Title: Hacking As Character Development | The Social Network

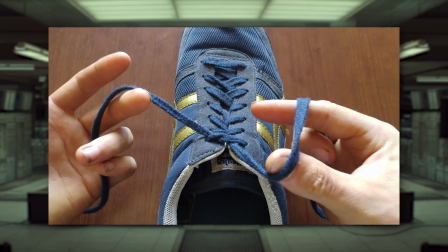(4:04)
And to tie it all together, like with the bar scene,
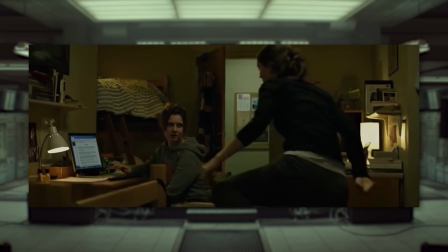(4:07)
we see how his own fixations cause him to build FaceMash without thinking through the real emotional harm it will cause the people caught up in the site.
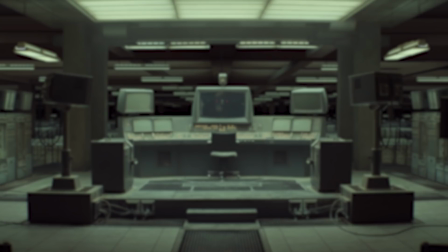(4:15)
People who probably didn't even know or want anything to do with it. At this point, I'm pretty sure you realize the scene is a metaphor for Facebook itself, and it could have just been that.
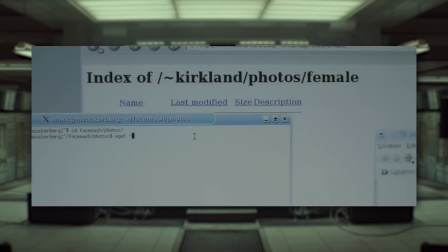(4:24)
But the way Jesse Eisenberg methodically explains every step he is taking and why it is relevant helps keep the audience engaged with a very real,
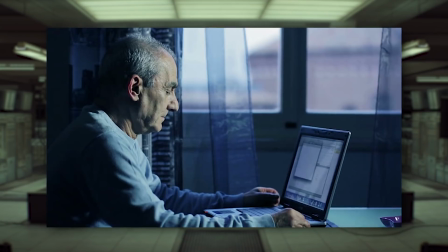(4:32)
grounded example of hacking without needing to understand the technology behind it.
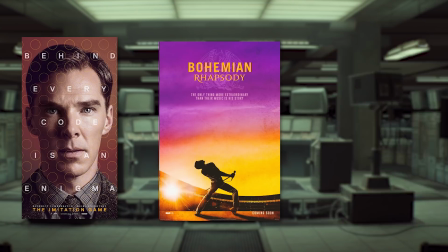(4:36)
While I know historic dramatizations aren't known for their realism in their recreations,
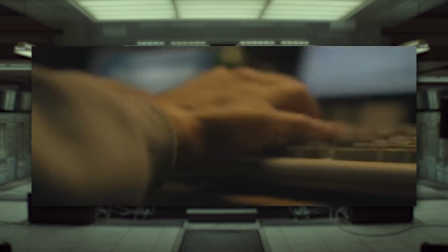(4:41)
this scene proves that hacking shouldn't be treated as an obstacle or an afterthought.
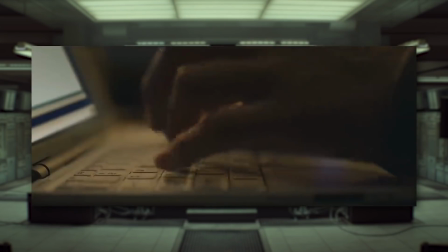(4:46)
Through Fincher's direction and Eisenberg's delivery, the act of hacking is elevated to actual character development,
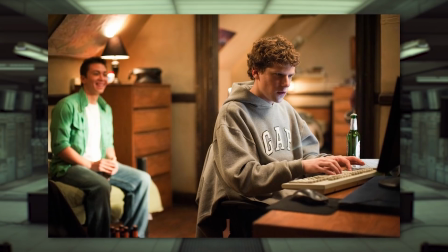(4:52)
showing us not just that Mark Zuckerberg is good at computers, but that he's always putting his own spin on them,
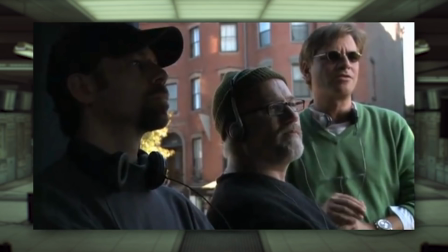(4:58)
for better or worse. lesson I hope other directors will take to heart when introducing us to their characters.
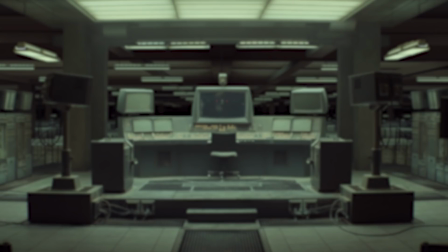(5:04)
That's all I have for this video. I hope you enjoyed it, and a quick shout out to everyone on YouTube and Reddit who gave me the idea for this episode after watching my Ocean's 8 video. I really appreciate all the feedback, and if you have any recommendations for other hacking scenes I should check out, please leave me a comment down below, and I'll see you next time.